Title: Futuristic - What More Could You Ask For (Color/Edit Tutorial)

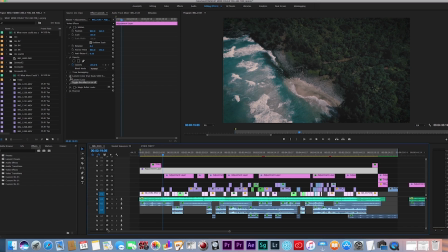[0:00]
What's up guys, Jakob Owens here for the Buff Nerds, and recently I just dropped a music video that I shot in Kauai with Futuristic.
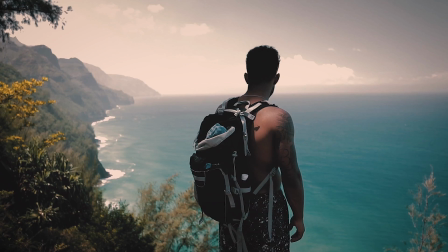[0:09]
If you guys are followers of this channel or Futuristic, you probably saw the video already,
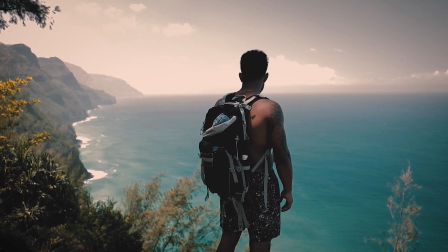[0:13]
and I've been receiving a lot of questions of how I colored the video, how I did some of the editing and sounds,
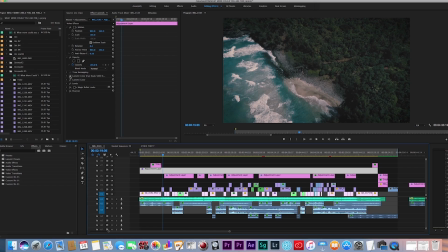[0:19]
and so I want to briefly go over that today and show you guys how. So first off, right off the bat, here's the LUT on and off.
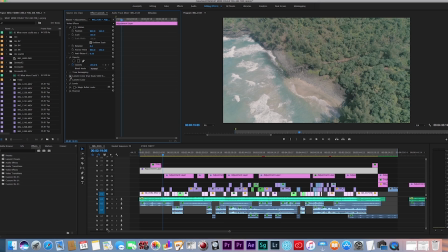[0:25]
That is raw drone footage from the Phantom 4. And then this is the LUT I have thrown over top.
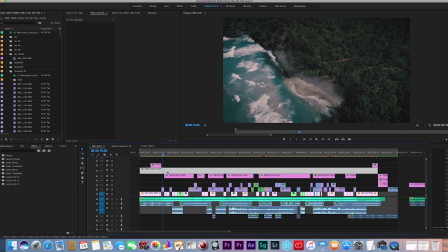[0:31]
I have two LUTs actually. So yeah, I'm gonna go into breaking that down, how I colored it, and kind of showing you a little bit of tips as well as editing. So first off, right off the bat, you can see my timeline. Throughout the entire timeline, there's sound effects down here.
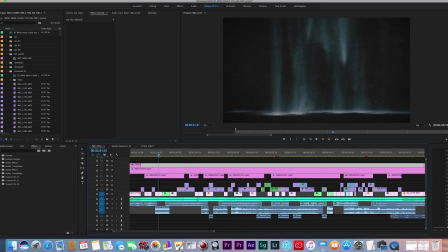[0:45]
And the reason that is because we wanted to create the effect that you felt like you were there when you were watching the video.
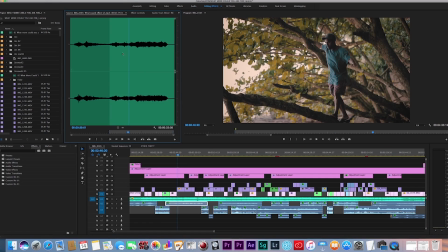[0:52]
So here I have some waterfall sound effects to go along with the waterfall shot. Here I have some wind sound effects. You can see wind sound effect to go along with the kind of breeze and the airy feel of the shot. You see the wind blowing here on a shirt.
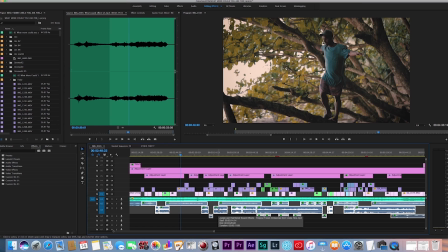[1:07]
So throughout the whole video, I have sound effects that all I did was either rip from YouTube or I downloaded from this place called Boom Library. They have some incredible sound effects, and they're where I get a lot of my sound effects from.
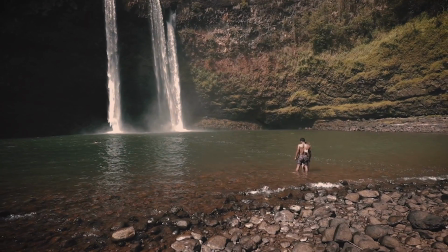[1:21]
They're kind of expensive, but really high quality, well worth it. So yeah, right off the bat, that's how we made the edit all come together and make you feel like you were there.
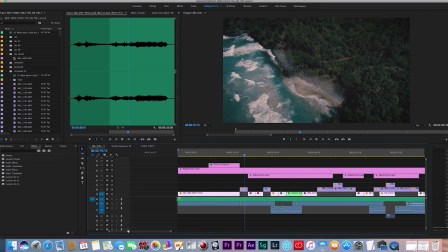[1:30]
And so yeah, let's get into the coloring a bit here. So if you come to the shot here, you go to the effects tab, you can see I have two Lumetri color.
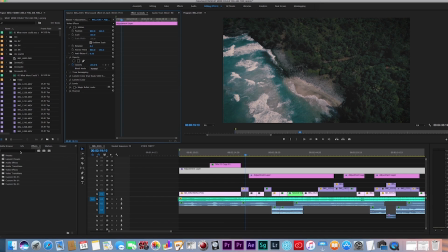[1:38]
I always color in the Lumetri color effect. So I'll come into here, the effects tab, I'll drag Lumetri color onto an adjustment layer,
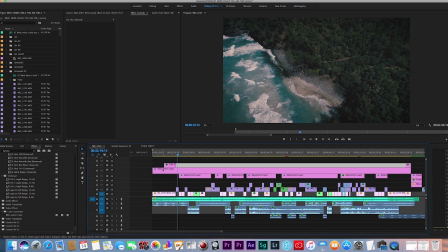[1:49]
and I always color on an adjustment layer because then it affects everything below that adjustment layer, and I want all my footage, all my clips to have the same style of coloring, and then from there I can change and tweak individual clips.
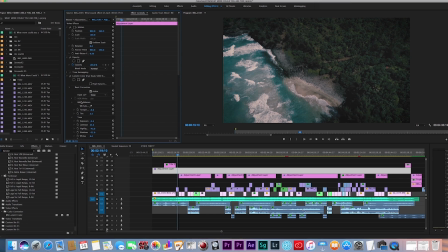[2:06]
So right off the bat, first thing I did is I selected, if you go down to the creative, I selected a Fuji
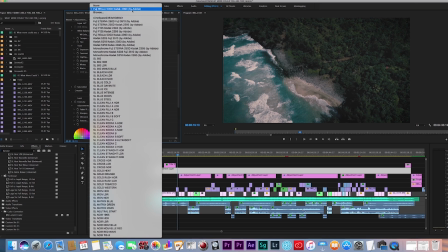[2:16]
500D Kodak LUT. That's actually just a LUT in Adobe. That was my main LUT.
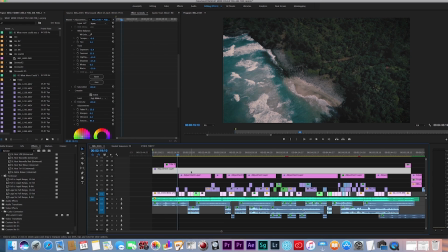[2:23]
So I threw that on there, and what I did for this video in particular, because it has a slightly faded look, it's not super contrasty, is I then took the faded film, dragged that up to about 20. I actually dropped the saturation a bit, so that was in the creative tab right there. Then if I come back up here to the basic correction of this LUT,
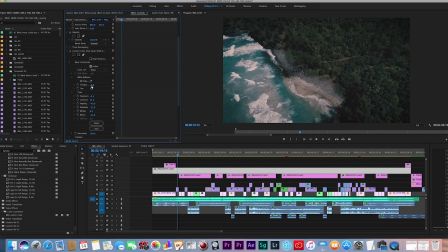[2:43]
I dropped the temperature a little bit so it wasn't too warm, and I dropped the exposure.
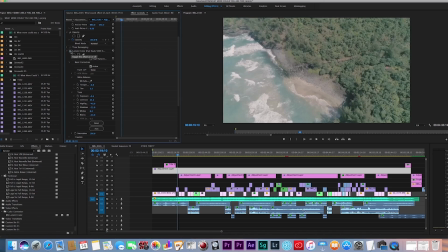[2:49]
Now if you notice, the clip has a very kind of dark feeling throughout the whole video.
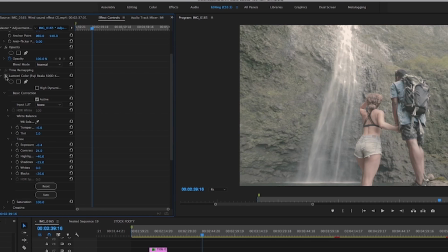[2:55]
There's a slight, darkness about it. Again, there's a raw clip from my 1DX Mark II shot on CineStyle. Throw the LUT back on so you can see the before and after there.
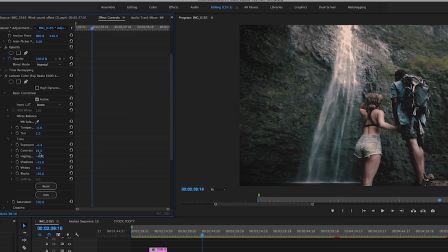[3:07]
So yeah, I dropped the exposure to -4, boosted the contrast slightly. Now I took the highlights down to -40. If I drag those up, you can see how the highlights kind of not blow out the image, but just I wanted it to have a flatter look in this video.
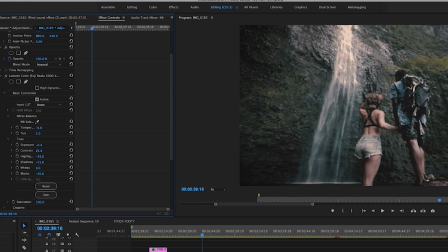[3:22]
So I dragged that down to -40, and it kind of flattens the image out a bit. Shadows, again, I wanted to have a darker feel, so instead of up there, dragged them down to about a -25 or so. And then the blacks, the same thing, drag that to -20.
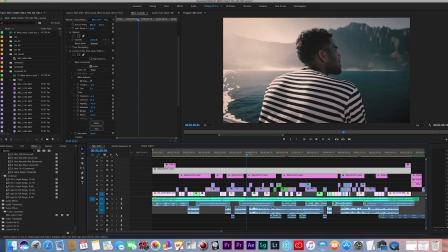[3:41]
So you can see the overall arching
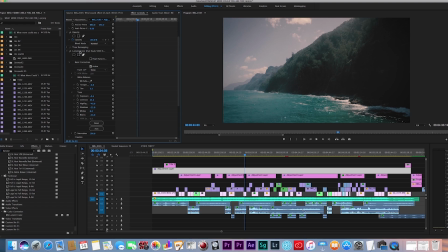[3:45]
color of this video is just a darker feel, and I wanted to go moodier with it, and that's why. So again, raw before and after, and so yeah, that's kind of my main color LUT right in there.
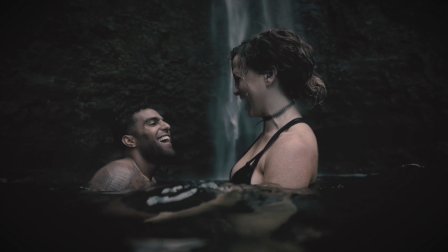[3:59]
But then what I did is I stacked and threw on another color LUT, which I used Tropic Colors Vintage Maryland LUT.